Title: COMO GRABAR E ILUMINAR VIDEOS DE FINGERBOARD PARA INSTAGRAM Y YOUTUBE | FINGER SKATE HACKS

Por lo que, dependiendo de la cámara con la que grabemos, tenemos que tener en cuenta que tenemos que poner la cámara en un sitio diferente.
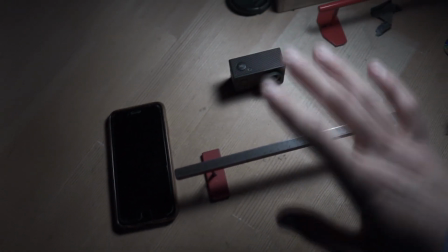[4:10]
Lo voy a explicar de una manera mucho más gráfica y mucho más sencilla.
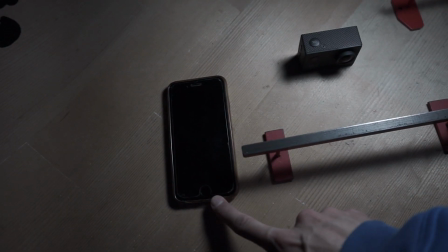[4:14]
Esta es la cámara que tiene el ojo de pez y este es el teléfono con el que tenemos que grabar desde un poco más lejos.
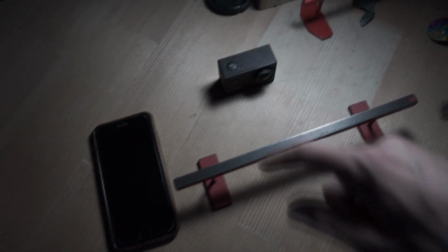[4:20]
Pues bien, lo recomendable es que si tenemos ojo de pez,
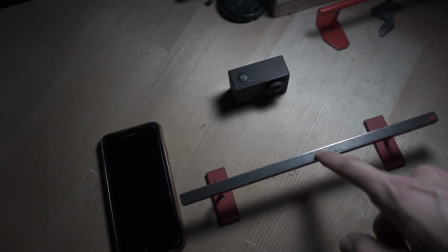[4:23]
esta cámara esté muy cerca de lo que sería el truco o de lo que sería el obstáculo, en este caso un rail, puesto que,
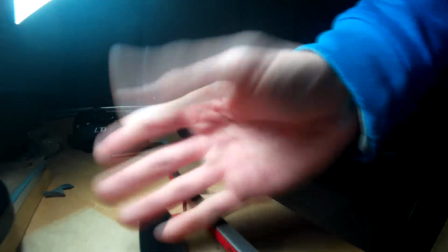[4:30]
como digo, tiene un gran rango de visión y necesita estar muy cerca,
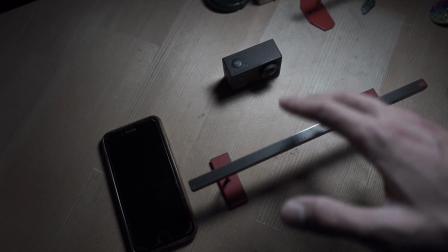[4:34]
porque si no sería mucha información la que tendríamos en la pantalla y el truco quedaría muy pero que muy lejos.
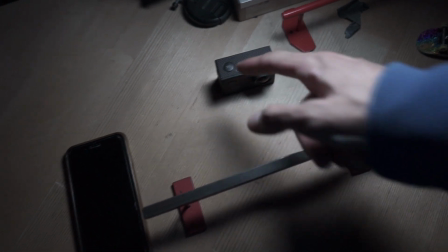[4:40]
Por lo tanto, lo que se suele hacer con este tipo de cámaras es grabar de una manera paralela al truco,
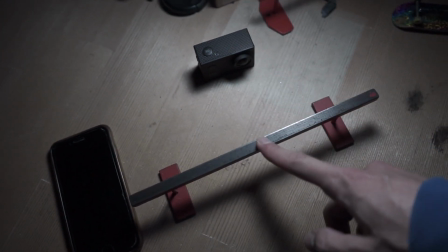[4:45]
es decir, grabar con la cámara en la posición en la que está ahora mismo o,
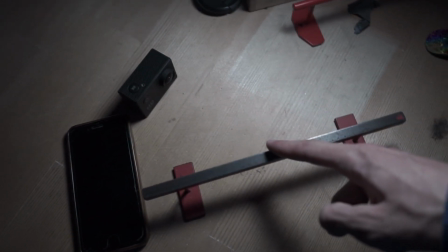[4:49]
en su defecto, utilizando una postura un tanto diagonal para hacer un plano un poco más abierto.
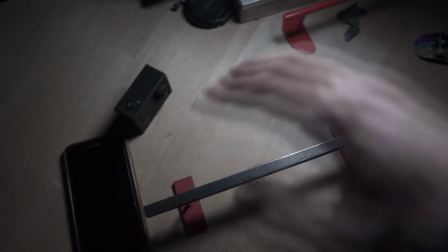[4:56]
Pero aún así, En este tipo de planos, la entrada al truco o la salida, en su defecto, depende de dónde pongamos la cámara, va a quedar muy lejos,
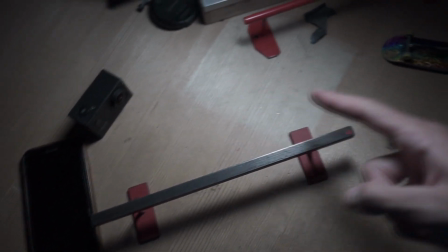[5:04]
por lo que yo la recomiendo poner justo entre medias y así queda la misma distancia entre la entrada del truco y la salida.
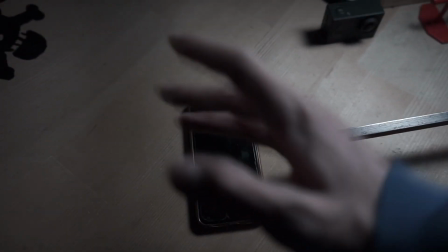[5:11]
Ahora vamos con lo que sería grabar con un teléfono, que sería una toma intermedia entre lo que sería una GoPro y una cámara como esta.
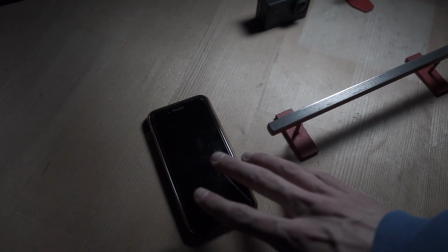[5:20]
Por lo que tenemos que tener mucho cuidado y ajustar lo que sería nuestra toma en
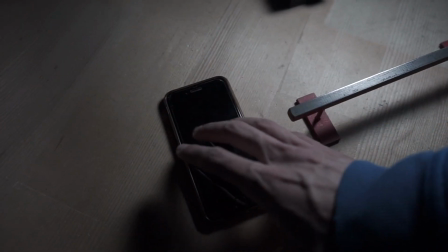[5:24]
un plano en el cual no haya mucha información y tampoco se corte nuestro truco.
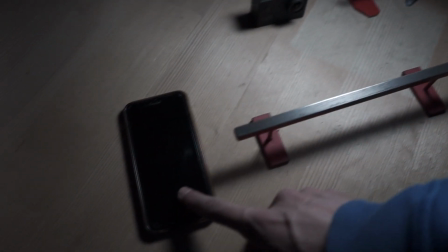[5:31]
En este caso, como yo hago mis vídeos de Instagram, yo lo pongo siempre al final de lo que sería un módulo.
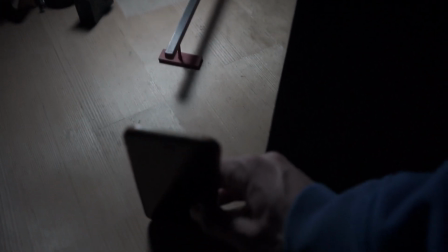[5:37]
Es decir, en este caso de esta barandilla,
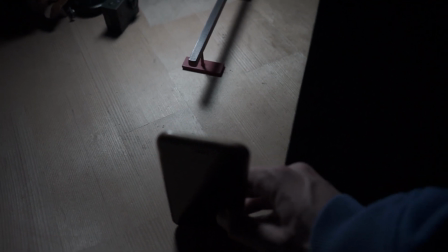[5:40]
y sería ponerlo más o menos en esta zona y cuadrando que se vea bien tanto la entrada como el truco y la salida del mismo.
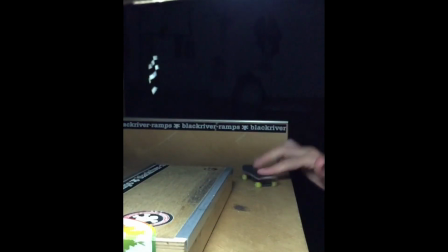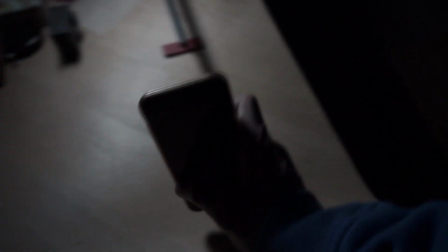[5:53]
También te digo que dependiendo del truco que vayas a hacer, lo tienes que colocar a un lado o al otro de lo que sería la barandilla, puesto que si hacemos un truco de backside,
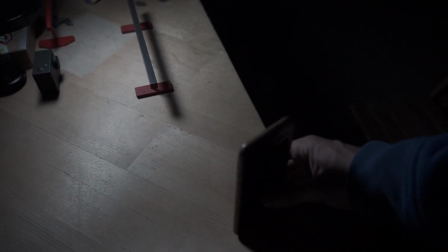[6:02]
no lo vas a poner aquí, puesto que se vería muy, pero que muy raro, y básicamente se vería tu muñeca todo el rato.
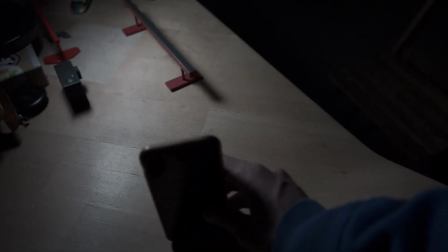[6:08]
Por lo que tenemos que tener en cuenta que tenemos que grabar desde una posición en
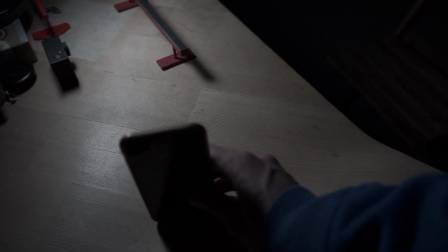[6:13]
la cual la mano no tape lo que sería el truco ni suponga un obstáculo.
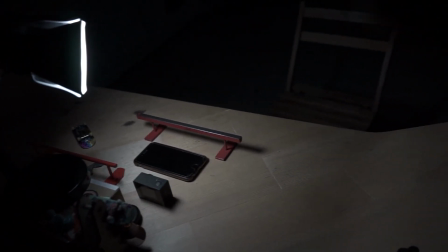[6:18]
Y por último, a la hora de grabarnos con nuestra cámara, lo podemos hacer de muchísimas maneras,
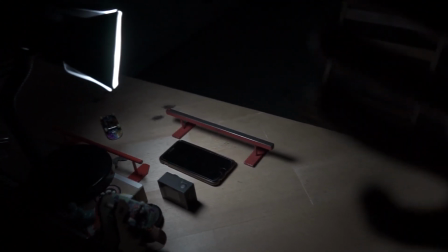[6:23]
puesto que si tienes una cámara, como en este caso, de objetivos intercambiables, dependiendo de la focal que tengas,
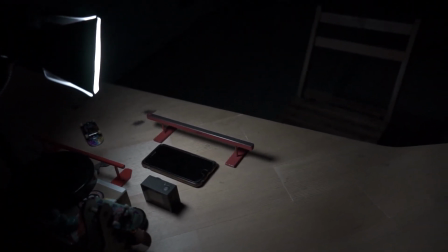[6:29]
lo puedes poner más lejos o más cerca. Yo en este caso lo voy a poner como si tuviese un 50 milímetros, que sería algo así,
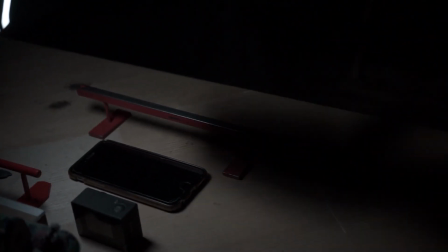[6:37]
por lo que me tendría que alejar bastante de lo que sería el módulo y ponerlo en
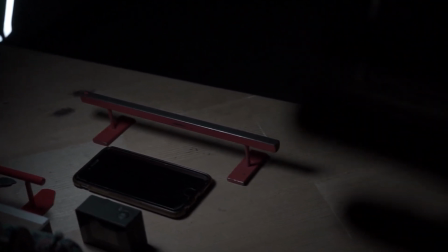[6:42]
lo que sería a una distancia lejana en comparación con lo que sería el teléfono y la GoPro. Así que, resumiendo un poco, si quieres grabarte de cerca, lo que te recomiendo es que utilices una GoPro, puesto que te da un campo de visión muy amplio, además del efecto que hace que deforma las superficies, que hace que quede una toma muy interesante. Si no tienes una GoPro, puedes utilizar tu teléfono móvil y podrías grabarte desde una zona intermedia, entre comillas. Y por último, si tienes una cámara, puedes hacer tomas más lejanas dependiendo del objetivo que tengas, y en este caso puedes grabar tomas como en este caso la que estás viendo ahora mismo hacia mí, pero en el caso de que estuviese grabando hacia la barandilla y en el caso de que tuviese un poquito más de zoom. Aunque bueno, tampoco es tan malo el hecho de grabar con un rango tan amplio, porque así después en edición puedes darle algún efecto de movimiento a lo que sería el truco. Recuerda que todo lo que te acabo de decir es para grabarte de manera estática, es decir, dejando la cámara quieta sin tú tener que llevarla a ningún sitio y sin moverla. Por lo que ahora sí te voy a hablar sobre cómo grabarte en movimiento o simplemente moviendo la cámara. Así que en este caso, si te quieres grabar en movimiento, lo que te recomiendo es que utilices una cámara que no pese mucho y una cámara estilo la GoPro, que tenga un ángulo de visión muy amplio, porque si no te va a costar mucho el hecho de grabarte a ti mismo, puesto que tu mano no es un gimbal o no es un estabilizador. Por lo que quieras que no, con tus movimientos reflejos lo que hace es mover la cámara sin querer, aunque tú no te des cuenta. Otra manera de grabarte en seguimiento a ti mismo es desde un plano vista aérea, es decir, grabarte con el teléfono desde arriba, lo que sería la altura más o menos de tu boca o de tu cara, al mismo tiempo que estás haciendo el truco. Aunque yo personalmente no soy capaz de grabarme así, pero sí que es verdad que hay mucha gente que puede grabarse así, y además quedan tomas y vídeos muy, pero que muy chulos y muy bien grabados. Pero no todo acaba aquí, y es que hay un factor muy importante detrás de todo esto, o mejor dicho, delante, que en este caso es la luz. Mi recomendación es grabar siempre con luz artificial en el caso de que tengamos un foco que nos asegure que la toma va a estar bien iluminada. Es muy importante que la luz juegue a nuestro favor y no en nuestra contra. Aunque eso sí, ahora voy a explicar por qué. Puedes también grabar tomas a contraluz, pero ahora te voy a explicar cómo. Mi recomendación a la hora de grabar es siempre
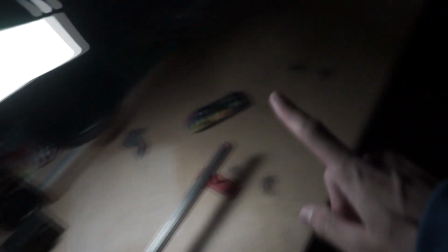[9:14]
colocar el foco en la misma dirección en la que estamos grabando con nuestra cámara.
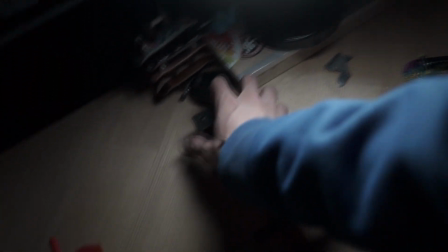[9:19]
Te explico. Imagínate que voy a grabar con la GoPro,
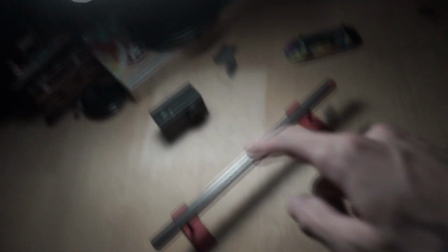[9:23]
entonces en este caso el foco tendría que ir en la misma dirección en la que está apuntando lo que sería nuestra cámara,
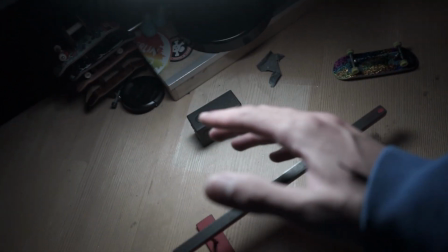[9:30]
para así no generar ningún tipo de sombras ni ningún tipo de contraluz.
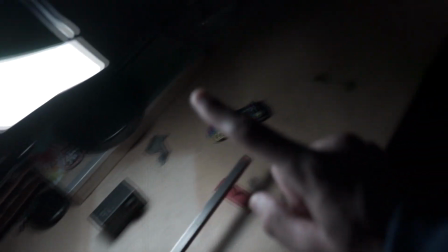[9:34]
Aunque en este caso, si tuviésemos dos focos, lo ideal sería poner uno a cada lado de lo que sería nuestra cámara,
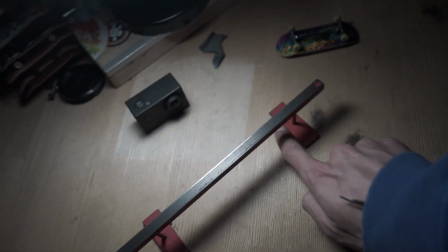[9:41]
para así complementar lo que serían las luces y que no hubiese ningún tipo de sombra en el caso de que proyectasen desde los laterales.
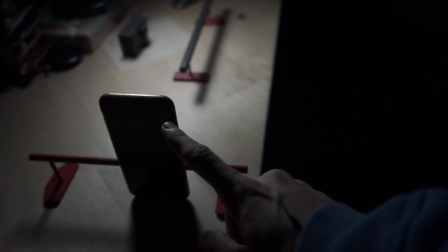[9:48]
Pero en el caso de que quisiésemos grabar con nuestro teléfono, por ejemplo, vemos que se generan muchas sombras,
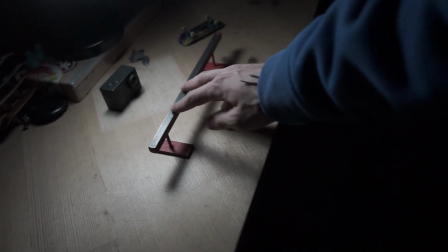[9:54]
y en este caso Si pongo yo la mano, también se generan muchas sombras en lo que sería la mesa,
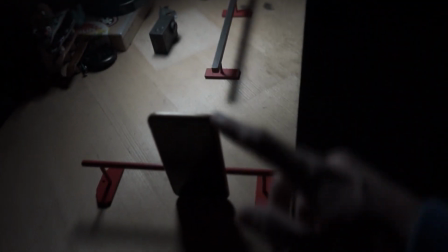[10:00]
puesto que la luz no está apuntando en la misma dirección en la que va la cámara,
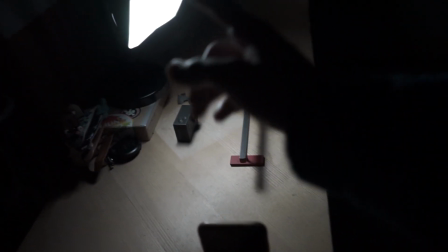[10:05]
por lo que en este caso deberíamos colocar lo que sería el foco
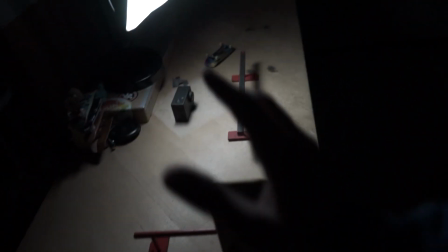[10:08]
justo aquí al lado del teléfono para que la escena esté lo más rellena de luz posible.
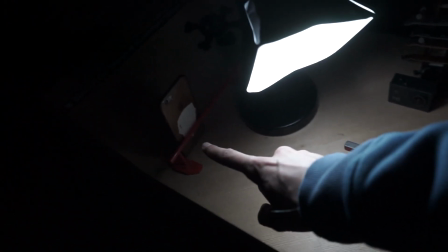[10:14]
Así es como grabo yo mis vídeos de Instagram, es decir, con el teléfono justo recto a lo que sería la salida o la entrada del módulo
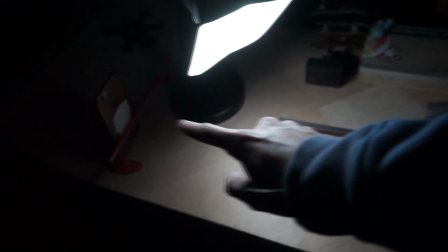[10:23]
y lo que sería el foco a unos 45 grados de la escena.
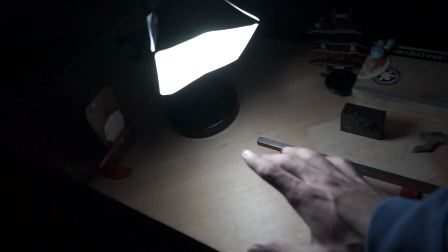[10:28]
Así que esto es algo que tenéis que tener en cuenta y es que es una norma que se utiliza siempre en lo que sería
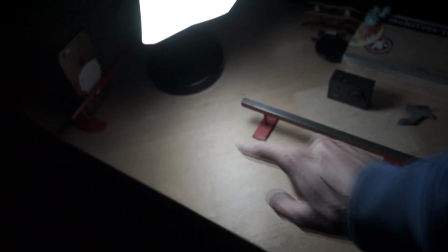[10:34]
iluminación y es que el foco tiene que estar a 45 grados de la dirección o de la propia cámara. Si te vas a grabar con una GoPro y solo tienes un foco, te recomiendo que pongas justo encima el foco para que así abarque la luz todo lo máximo posible y no quede ningún lado de la escena vacío. Si tienes dos focos y vas a grabar con una GoPro, te recomiendo que pongas la GoPro en lo que sería, por ejemplo, el medio y cada uno de los focos a cada uno de los lados, siempre manteniendo más o menos un ángulo de 45 grados con respecto a la cámara.
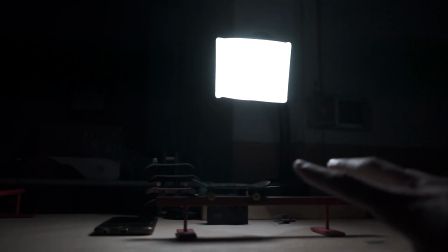[11:07]
Y hablando de contraluz también, podemos aprovechar este tipo de escenas para grabar lo que serían algunas tomas recursos, puesto que este tipo de escena me lo has visto seguro en más de un vídeo si me sigues desde hace un tiempo, puesto que lo suelo utilizar mucho entre truco y truco o al principio de los edits. Hasta aquí el final del vídeo, no sé si me he explicado con claridad y no sé si lo has llegado a entender del todo, puesto que esto es algo que se tiene en mente y se sabe, pero no es fácil transmitirlo. Pero bueno, creo que lo he hecho lo mejor posible. De todas formas, si tienes alguna duda, te invito a que dejes un comentario abajo o a que me escribas en mi página de Instagram, que la tienes abajo en la descripción, al lado del botón de suscribirte. Y pues nada, si no tienes ningún tipo de duda y te ha ayudado el vídeo, me alegro un montón. Te veo en el siguiente.